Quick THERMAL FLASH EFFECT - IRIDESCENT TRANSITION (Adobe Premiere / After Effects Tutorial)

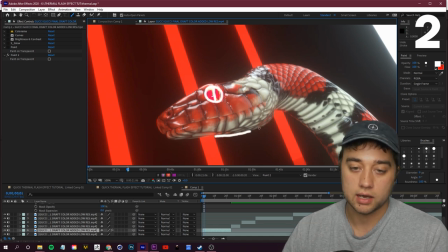[8:21]
Can animate this kind of going around here.
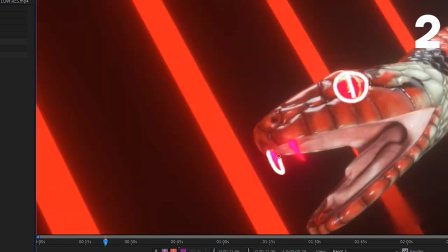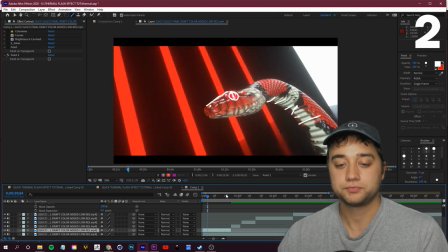[8:28]
All right, guys. So as you can see, if we play that through, let's hop back into our composition here.
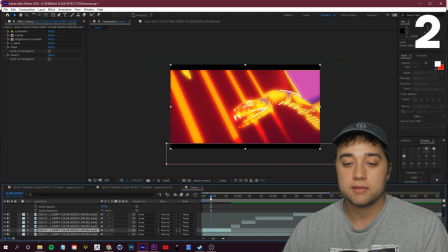[8:36]
Turning back on our thermal flash, you can definitely see that this really does make the animation stand out a lot more.
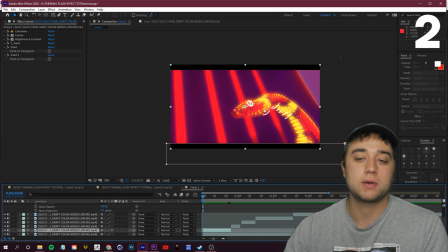[8:44]
You have this oversaturated bright color.
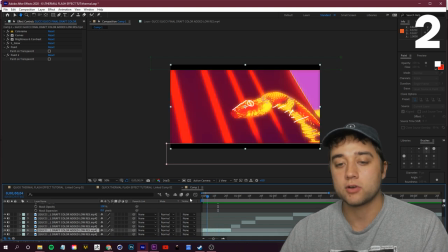[8:46]
So whenever you have this just easy little white animation, it's very great for keeping your subject in focus and not washed away by all these crazy effects.
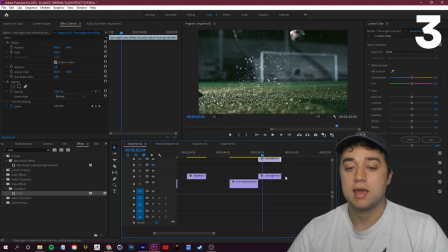[8:55]
All right, so for variation number three, let's switch it up. Let's bring in a new clip into After Effects from Adobe Premiere.
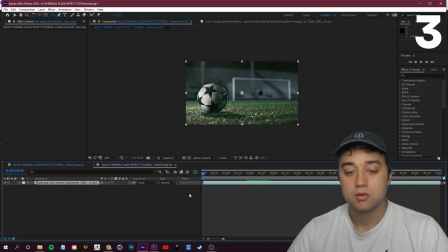[9:01]
So let's bring in this one of somebody kicking a soccer ball, pop into After Effects, and we can go back to our other composition.
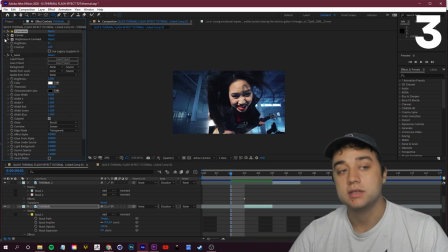[9:08]
We can just copy and paste all of the thermal look that we did earlier onto our soccer ball clip. So we'll Control C to copy that. We'll pop into our new comp.
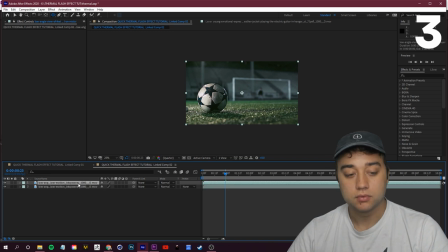[9:18]
We're gonna click Control D to duplicate this and then Control V to paste all of our crazy effects on. Now you can pop in here and maybe you want to maybe you want to change things up. Again, all footage is going to look different. You can get some really cool stuff with a soccer ball here.
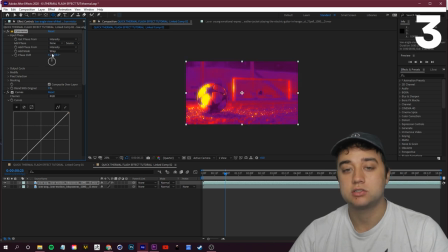[9:35]
So have fun with the experimentation. I think this is a good starting point. And this really looks like sparks flying up too. So this is a great little clip that we can work this on. So let's do the exact same thing. Let's set it up from normal. Control Shift D where we want the thermal craziness to happen.
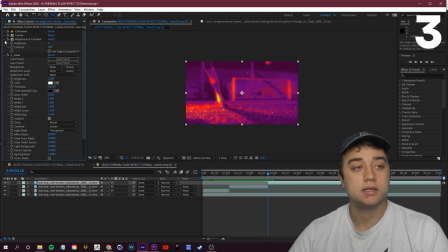[9:50]
Control Shift D where we want it to end. And then we'll delete and keep the effects where we want them. So this clip, we want this to go back to normal. We'll delete these. Beginning clip, we want it to start normal. So normal, thermal, normal. So tip number three is adding overlay clips.
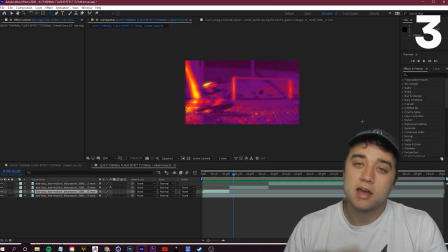[10:08]
So as you can see in this example here, the overlays that they use for this, they have this kind of modern looking kind of playbook, X's, O's, motion graphic stuff.
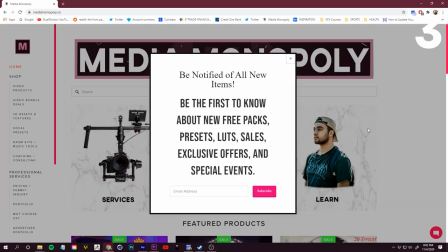[10:16]
If you guys are looking for any specific overlay clips, a quick little Google search can usually find you a bunch of royalty free sites where you can pick them up.
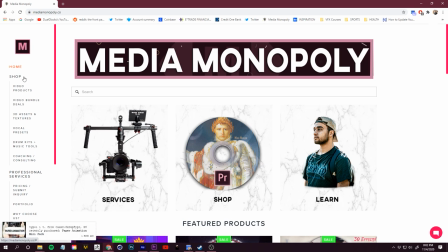[10:23]
I also have a bunch of starter packs on my website. If you are interested, just head over to Video Products.
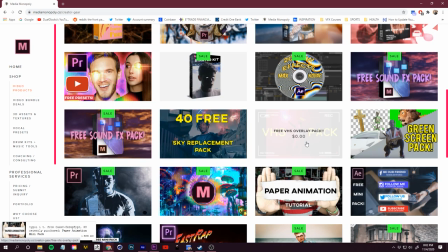[10:29]
You'll see that a lot of these are free for you guys to download.
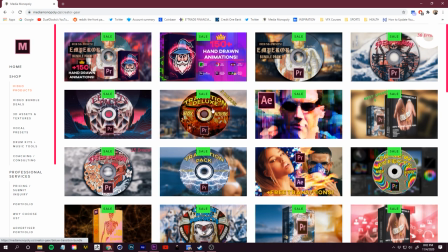[10:31]
Alternatively, quick little plug, you guys can use my animation pack, which has a full extension for After Effects, as you can see here.
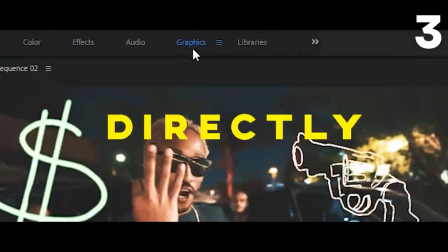[10:39]
There's a lot of great little hand-drawn animation overlays that would work to spice this up as well.
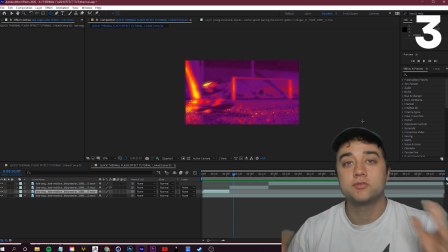[10:43]
I found some interesting stuff. I'm also mixing and matching from my overlays and elements folder, where I've just downloaded a bunch of stuff over the years from different websites.
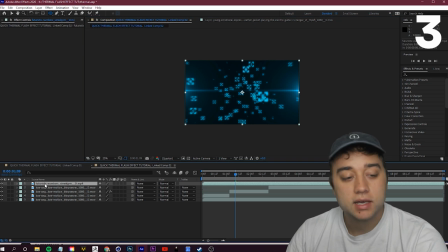[10:52]
So let's kind of add these in. That's my third tip, using overlays to mix and match and enhance the look of your thermal flashing effect.
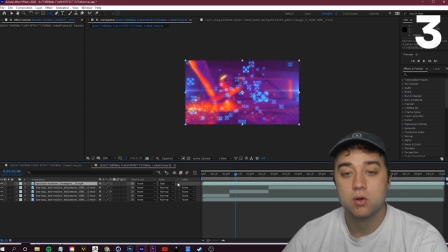[11:00]
So I dragged in this overlay clip. I'm gonna go to my blending mode and you guys can experiment with that. So you can put it on more subtle so it kind of matches with the purple. You can put it so it's on add if you want it more bright.
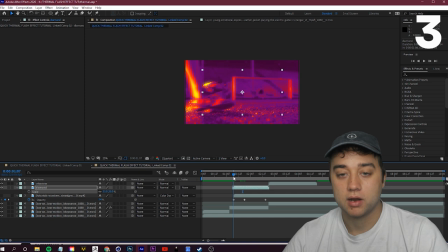[11:12]
I dropped in two of these little MoGraph clips here. I'll scale them down maybe right when we hit the ball, and we can even keyframe this to follow.
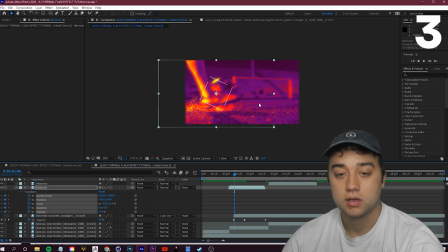[11:19]
So we'll open the full transform, keyframe this all at our starting position, and moving frame by frame, I'm just clicking page up and page down. We'll have this little MoGraph clip follow our ball.
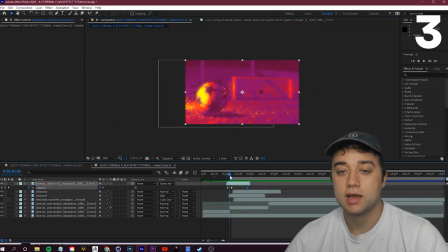[11:31]
And so there we go, just combine in a couple overlays, added this last one so it kind of breaks in.
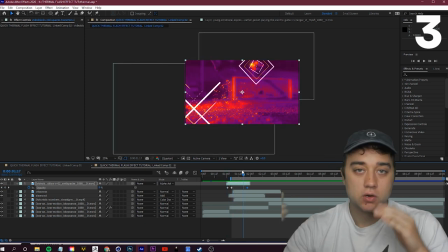[11:37]
You can do some really cool stuff here, and this is just showing you each variation. You can combine all of this.
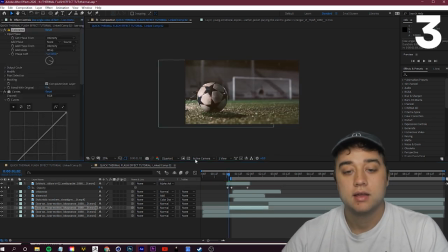[11:42]
Maybe you want to go back in and combine in again, like I said, that phase shift, which you can do to kind of really flash it. So when we make contact with the ball here, let's just keyframe in a little phase shift.
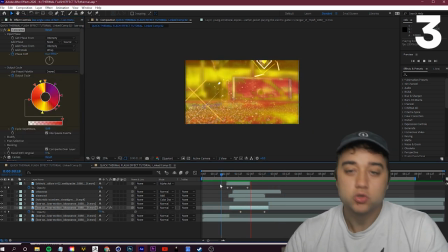[11:52]
And again, remember, you can use this for any type of video, music video, sports video, dance video, whatever it is.
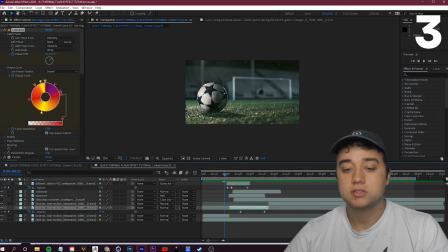[11:58]
Whenever you want that big explosion of energy in your edit, this thermal flash effect is a great way to be able to provide that.
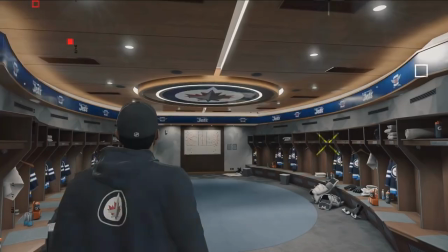[12:05]
As a little bonus before we move on to the next variation, I want to point out these little montage transformation transitions that they do in the actual trailer.
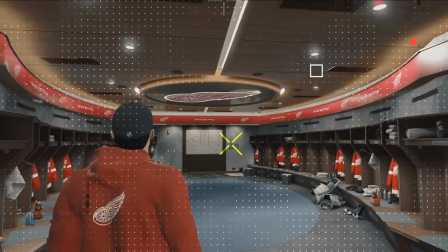[12:13]
So at 132 in the video and at 140, you have these fast little scaling transformation transitions using the exact same technique that we did before.